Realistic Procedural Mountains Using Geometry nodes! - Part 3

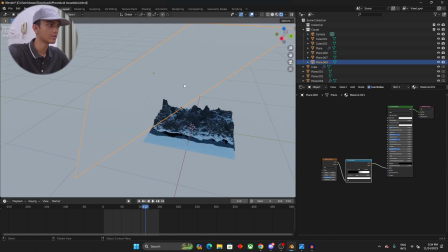[4:01]
So if you just... for example, first of all,
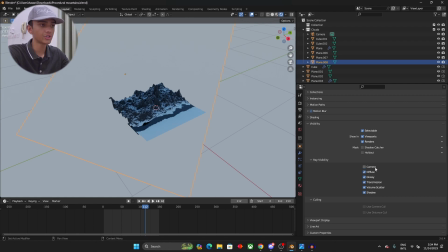[4:05]
I just switched the camera value, and I've just turned on off the camera value in the object properties tab.
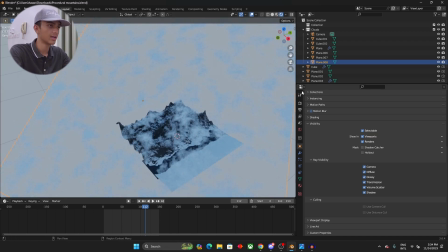[4:12]
So I'll be just turning it on for demonstration purposes. So as you can see here, this adds very fake clouds and very fake shadows to it.
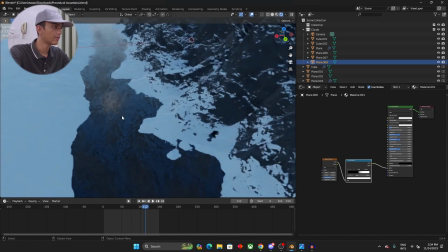[4:21]
For example, if I just hide it, as you can see, all of the shadows on the river and on the rocks just go away, and it just adds a bit more realism.
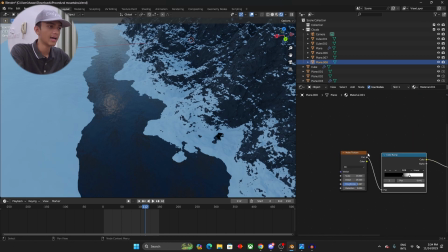[4:30]
And as you can see, it is really simple. So first of all, we have a noise texture, and you can see all of its values over here, and then going over to the color ramp, and then into the principal PSDF, and then into the material output. Now this color ramp is going into the alpha channel of the principal PSDF,
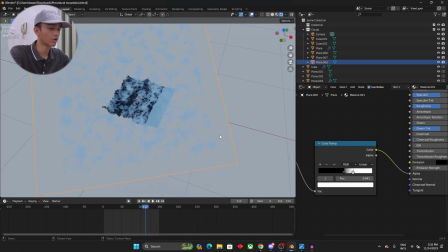[4:48]
as we need to specify to the Blender software that hey, we have black and white values, so just switch the black values and turn the black values to complete transparent, and turn and just make only the white values visible.
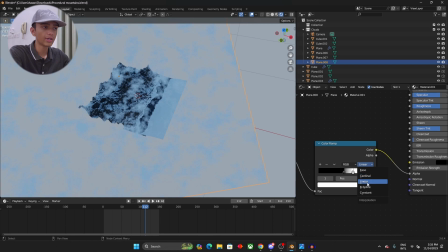[5:05]
So as you can see here, this is using the linear values, so we can just even change this to constant if you want to get a constant result.
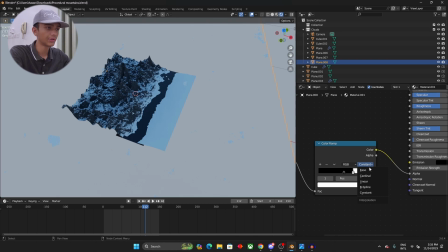[5:12]
But of course this doesn't really look that great. Of course you can just play around with the settings, but I believe that switching it to linear adds a bit more realistic effect to it.
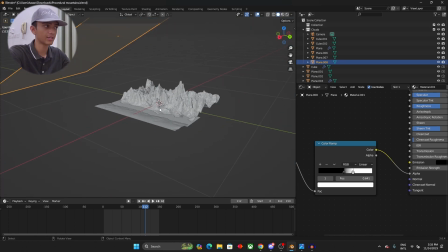[5:25]
So talking about the last thing, which is post-processing. So as you can see here, if I just go over here,
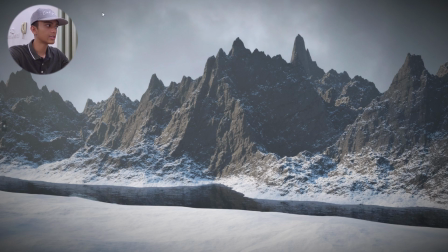[5:32]
first of all, if I just go over here, as you can see here, this was completely transparent in the final render, which was the raw output of the Blender render. So after that, I just added in this very nice image from the internet. You can just choose any which is copyright free, and then if you're using it for commercial purposes.
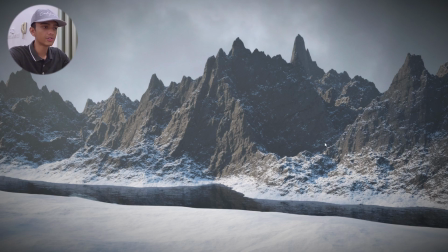[5:50]
Now after that, I just played around with some settings, like I added in a vignette. I think that it that's how it's supposed to be pronounced, but it is basically vignette. So it just adds dark, so it just makes the corners of the your image darker.
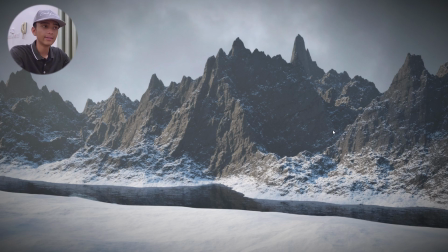[6:11]
And I played around with the vibrance, the saturation, the dehaze value, and I also played around with the temperature. Now in the temperature, I just changed it to a bit more colder value, because it is a colder scene and a snowy scene, so it makes sense to for it to be a bit more bluish.
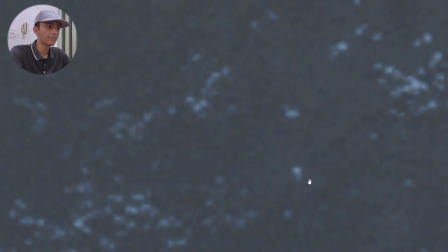[6:29]
Now if I just go over here, as you can see here, there's a bit more bit of noise, and it isn't very clear.
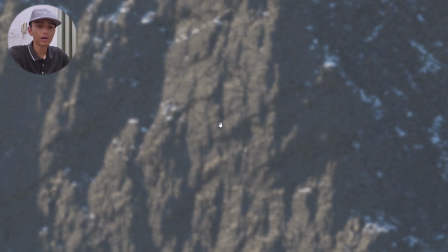[6:36]
Now if I would compare it to the final raw output, it is very clear and the clarity is very high.
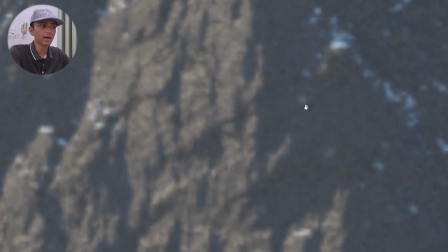[6:41]
But I just made it a bit more smooth and a bit, and I added very slight bits of noise in the final result in the post-processing.
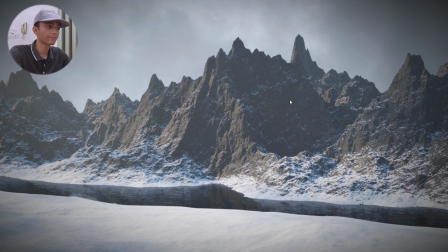[6:50]
Why is that? Because that is because doing this will add a bit more realism to it, as your real world cameras aren't perfectly clear and don't capture perfect clarity pictures.
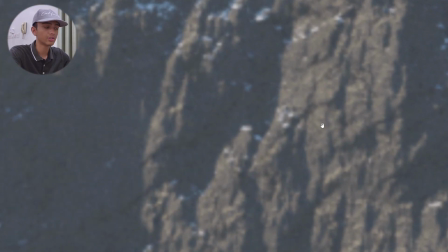[7:04]
So just to replicate that thing, I just turned on this smooth value, and I've just added very slight bits of noise, as you can see here.
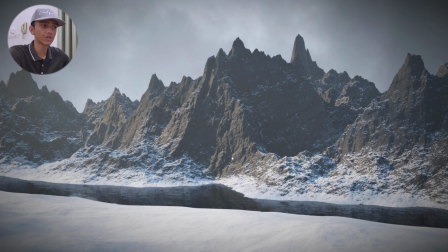[7:13]
And as the CGI render is very sharp, you should do it if you are going for realistic renders. So yeah guys, I guess that is pretty much it for today's videos, and we'll be meeting in the next one. So see ya.